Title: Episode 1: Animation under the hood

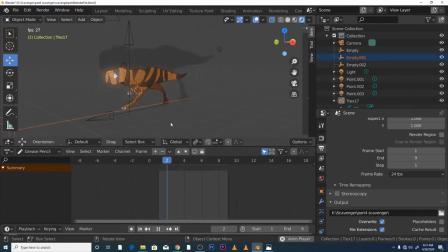it doesn't really read that well because there's not that many drawings in the animation. So obviously for this to read better for your brain to kind of register it
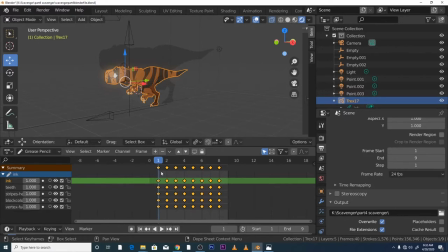you would scale this up so you scale this to double exposures. So now when we play it you can see the animation as a double exposure so
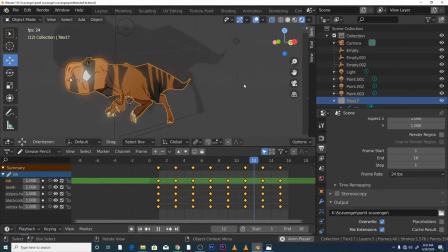that's what i'm talking about about single exposures and doubles and the trick is um is to know when to shoot singles and to shoot doubles this can be useful not just for traditional animation but also useful for um 3d animation to understand the timing you know the becoming a
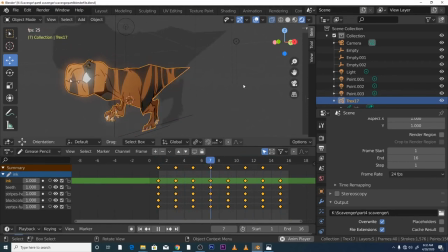great animator is and a lot of animators good animators talk about is they talk about the timing of animation right so and i was uh as i say this this tutorial is about under the hood and obviously looking at great animators
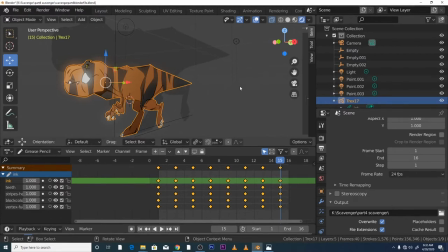a great animator who who you may or may not know about is don bluth now he'd done a series called uh
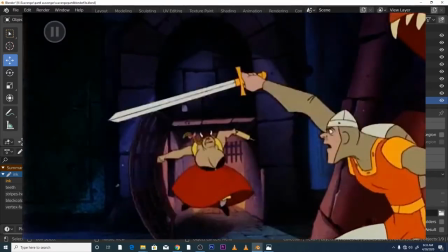uh dragon late dragons later now um this was i think it was in that early 80s or
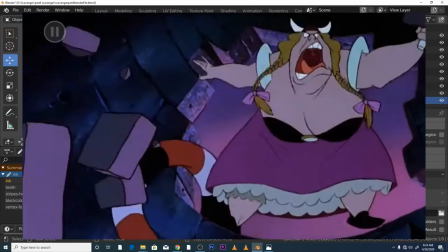uh the early 80s i think he created the dragons later series of games and it went on for a number of years and we're going to talk about the
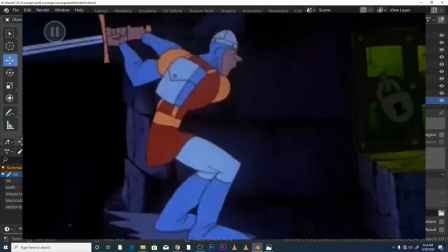if the game is any good or not uh let's not let's not go there but the animation is of the highest caliber very very
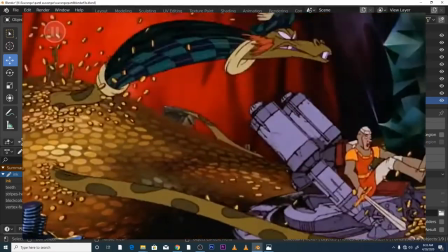good animation and um i don't know i had look at look
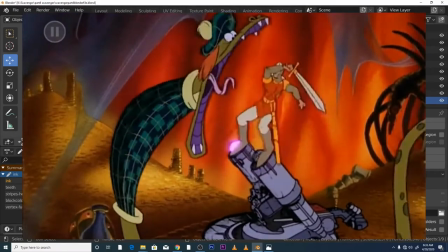at his animation recently and uh try to analyze it and say under
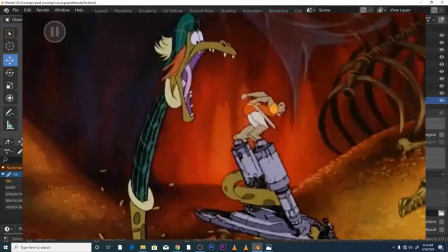the hood trying to work out why why one why is it he's such a
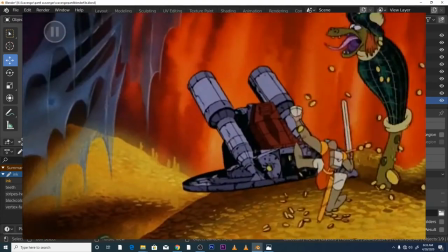good animator and and kind of trying to analyze it in depth and one of
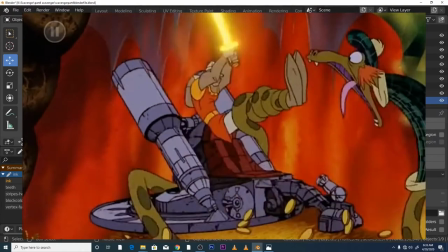the things i when i looked at i was looking at you know he's shooting
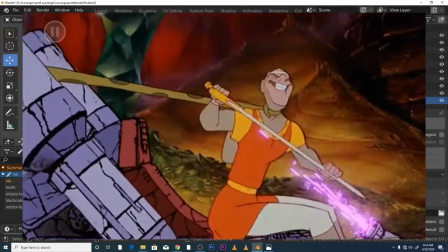on singles and doubles and i'll
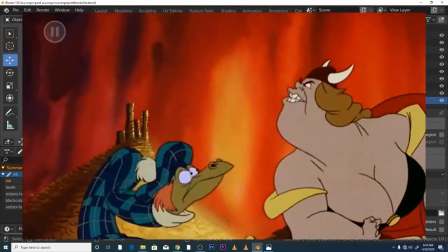play the animation and if you look at the animation when i when it plays through if
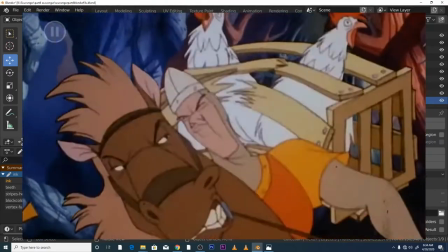you look at it's very zippy very fast it's like bam bam bam bam movement's just really
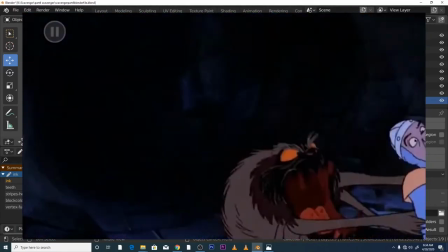really quick you know it's beautiful animation and it's really quick and
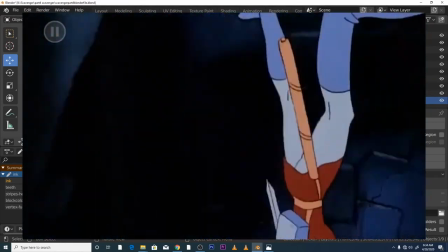i basically looked at it and then i basically um
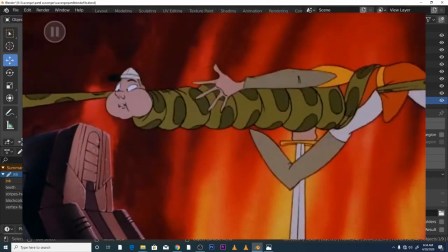captured each individual frame to give it a bit of a deep dive and
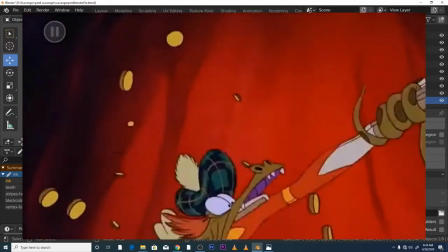when i looked at it i'm under i get the impression that not under the impression he shot he
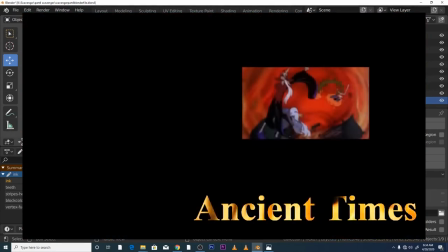shot it on ones he definitely shot on ones and not not twos on ones and that
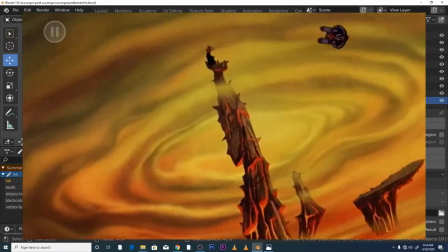gave him that zippy zippy animation feel i basically
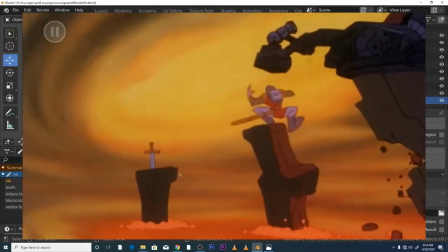uh i i drew his he's
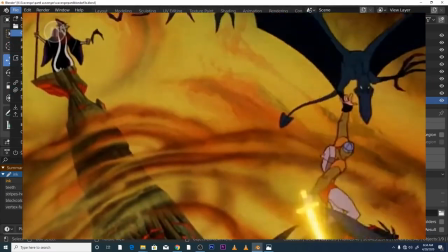uh some of the frames myself um let's have a look out